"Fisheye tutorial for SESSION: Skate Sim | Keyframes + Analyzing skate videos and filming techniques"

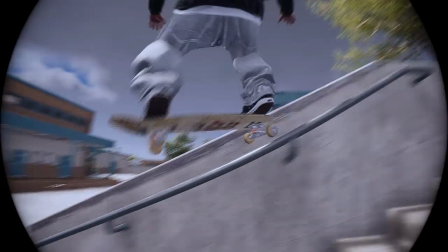[8:27]
The skater can be in frame or not, depending on what we're putting emphasis on.
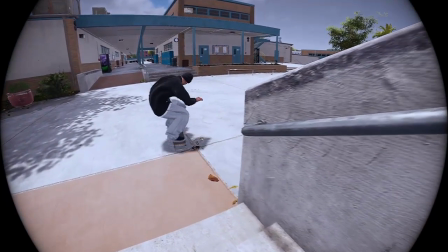[8:32]
And after the trick, the skater gives back the real estate to the obstacle that we just skated.
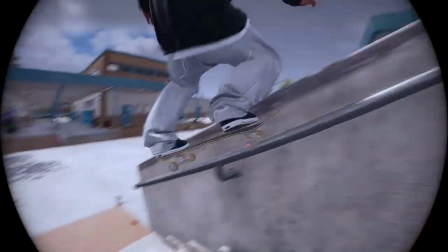[8:39]
This is kind of the unwritten rule that you see everywhere, almost in every fisheye shot in every video ever.
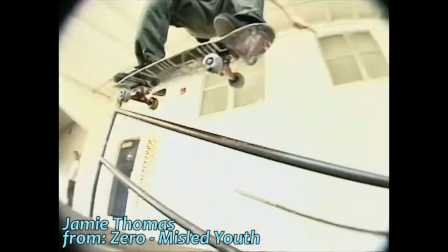[8:47]
And I say almost because if anyone decides to stray from these rules or to play with these unwritten rules,
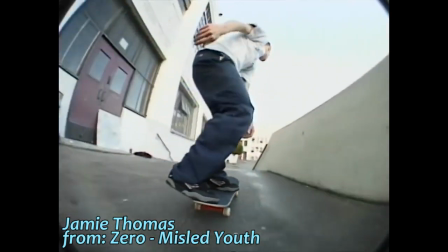[8:55]
we can give them the benefit of the doubt and definitely call it artistic liberty, alright?
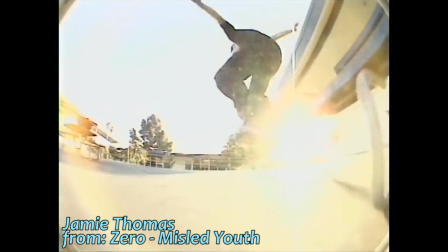[9:00]
What I'm saying is this is the standard that you will notice whenever you pick up any skate video and take a good look at what the camera's doing. So let's take a moment to make a very important point about the moment in your shot where the trick happens.
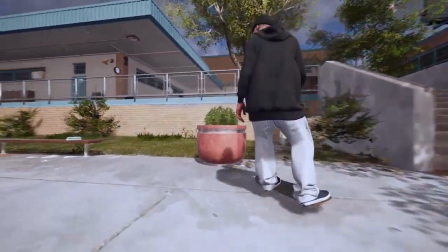[9:16]
So when the skater and the trick have all the screen to themselves, alright? This is where the filmer gets to decide.
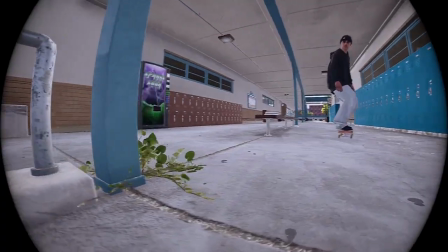[9:23]
Do I put emphasis on the spot? Do I put emphasis on the board or the trick as it's happening?
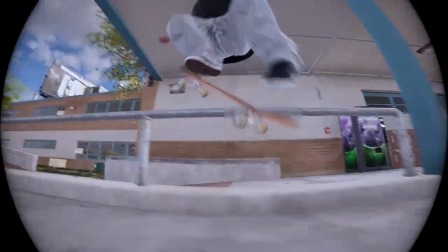[9:29]
Do I put emphasis on the skater to have their style, their riz stand out?
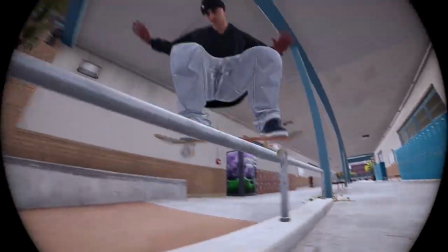[9:34]
Is it a combination of any of those 3 elements? 2 out of the 3? All 3 maybe?
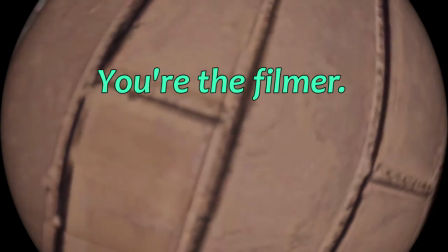[9:40]
You decide. You're the filmer. It's your vision. But also, it's your skill at manipulating your equipment that makes you or breaks you as a filmer.
This right here is the most costly item of the whole kit. This is the HVX Extreme Fisheye Lens.
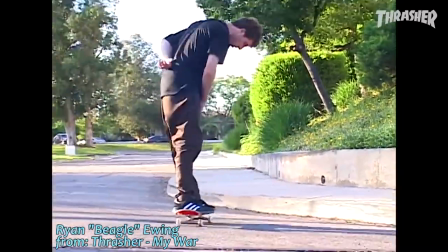[10:01] Super heavy and worth a fortune.
So there you have it, from the man himself.
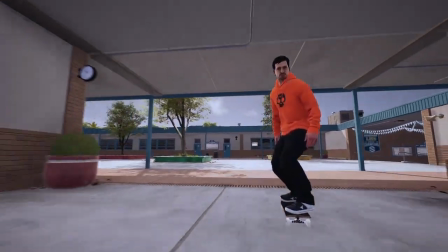[10:08]
With great equipment comes great responsibility.
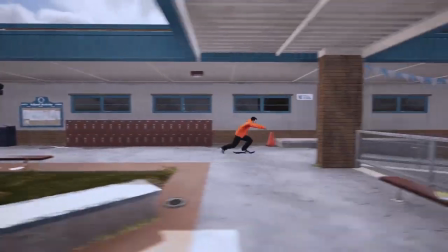[10:12]
Now another point I'd like to make about filming in real life is something you don't have to worry about in session,
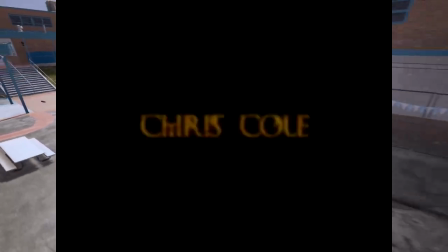[10:20]
but it's definitely fun trivia that I like to keep in mind as I'm playing.
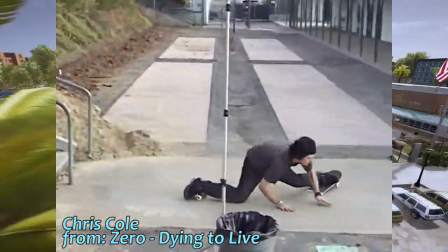[10:24]
If you keep having your skater redo their tricks because you're not filming them correctly, well,
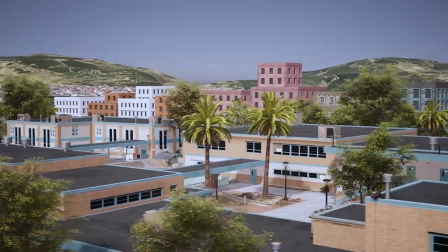[10:30]
your skater's gonna slap a big old no bueno on this whole ordeal and he's gonna reach out to another filmer.
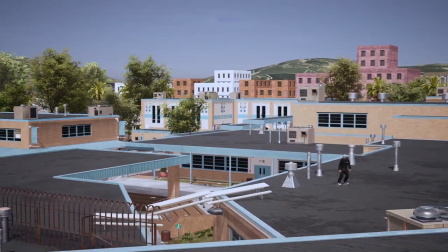[10:36]
So it's how you handle this exact moment in filming that really separates the pro filmers who can just do this on demand from
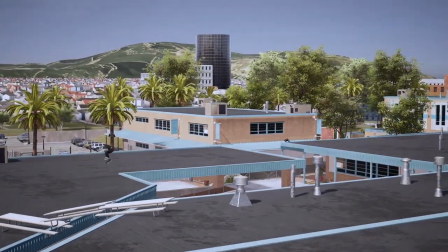[10:45]
the Sunday filmers or filming nerds like myself who still have a lot of time and practice to put in before they can reach an acceptable level.
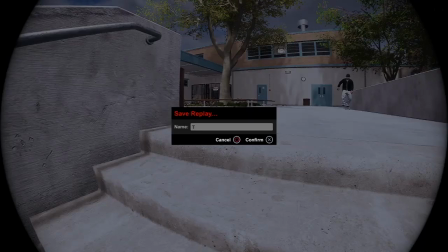[10:54]
Alright, let's put it that way. Moving on. Now, I've seen in the session subreddits people using the fisheye
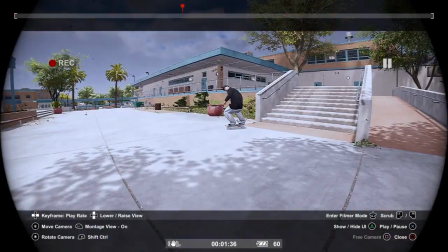[11:02]
camera but keeping the camera physically far and zooming in.
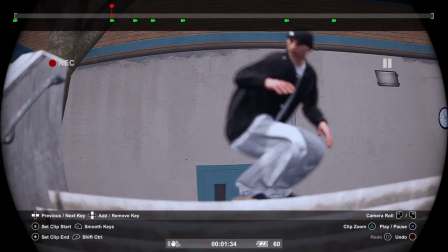[11:07]
I'm not the fisheye police, it's a one-player game and you take the artistic liberties you want.
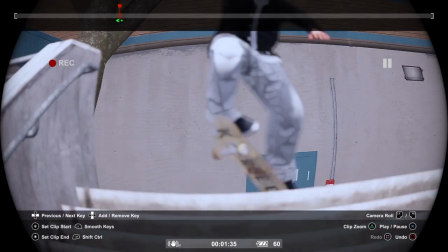[11:13]
But if you want to replicate real-life fisheye filming,
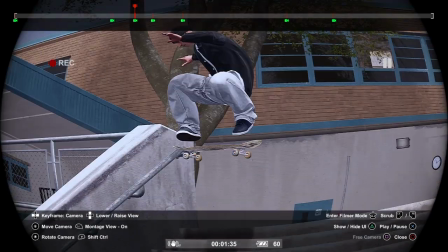[11:17]
you will never touch the zoom or the field of view keyframes, the FOV,
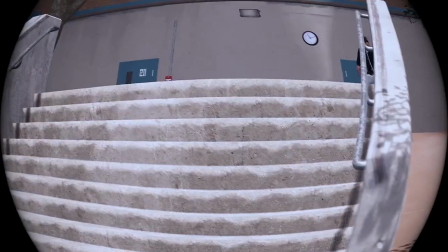[11:22]
when using a fisheye lens in-game. It creates a visual distortion that removes the viewer from the action
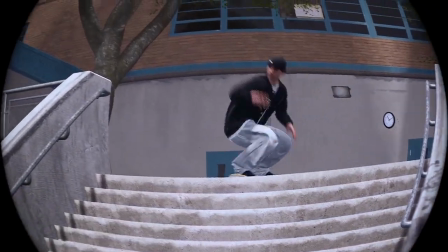[11:30]
and completely breaks the purpose of even using a fisheye in the first place.
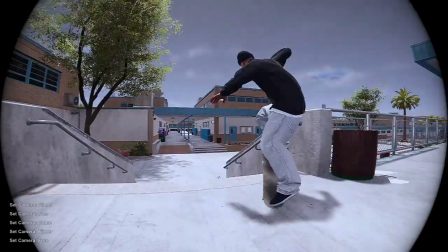[11:35]
Now, in some very rare cases, I have seen this in real-life skate videos, older videos.
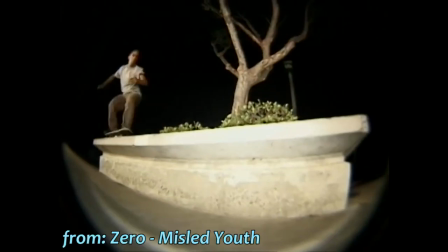[11:42]
So if you look at Adrian Lopez's part in Misled Youth, some of the clips,
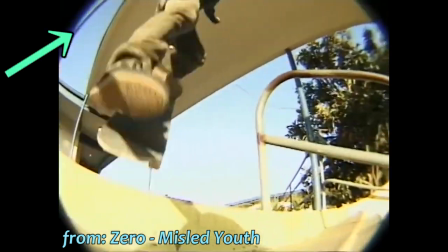[11:46]
notice how the background bunches up very much around the edges of the
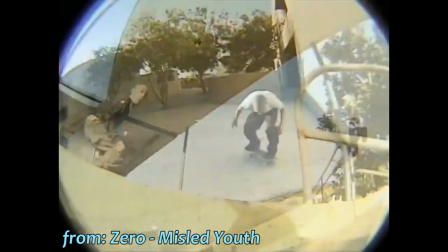[11:51]
framing and in contrast blows up too much in the middle of the shot.
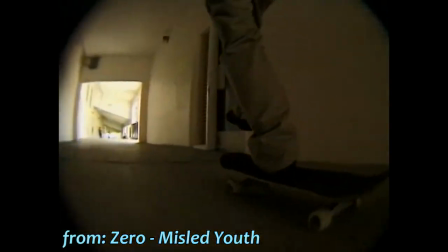[11:56]
So what this does, if you look at this line for example, this affects the visual representation of speed amongst other things.
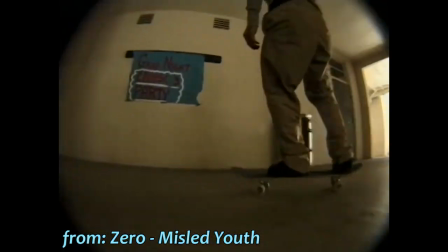[12:03]
It makes it look like the skater is actually going slower than in reality.
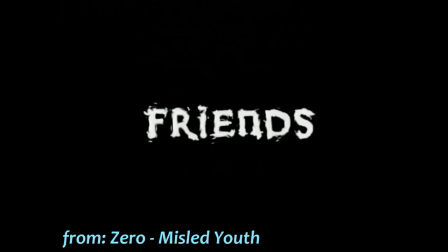[12:08]
And you have to remember that the point of filming is to represent to the viewer what it feels like to do the tricks and to do the skating.
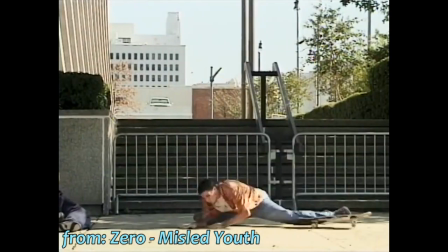[12:16]
Another example of this is basically almost all of Jim Greco's part in Misled Youth.
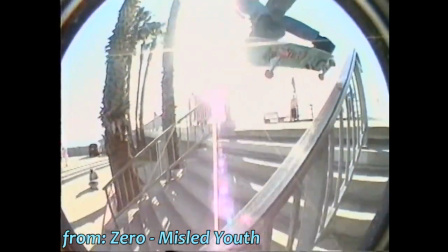[12:22]
Now all of this is very subtle, but if you compare it to like Matt Mumford's part in the same video,
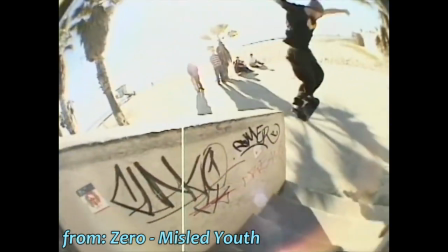[12:28]
you clearly don't have that going on the screen, so you can notice the contrast.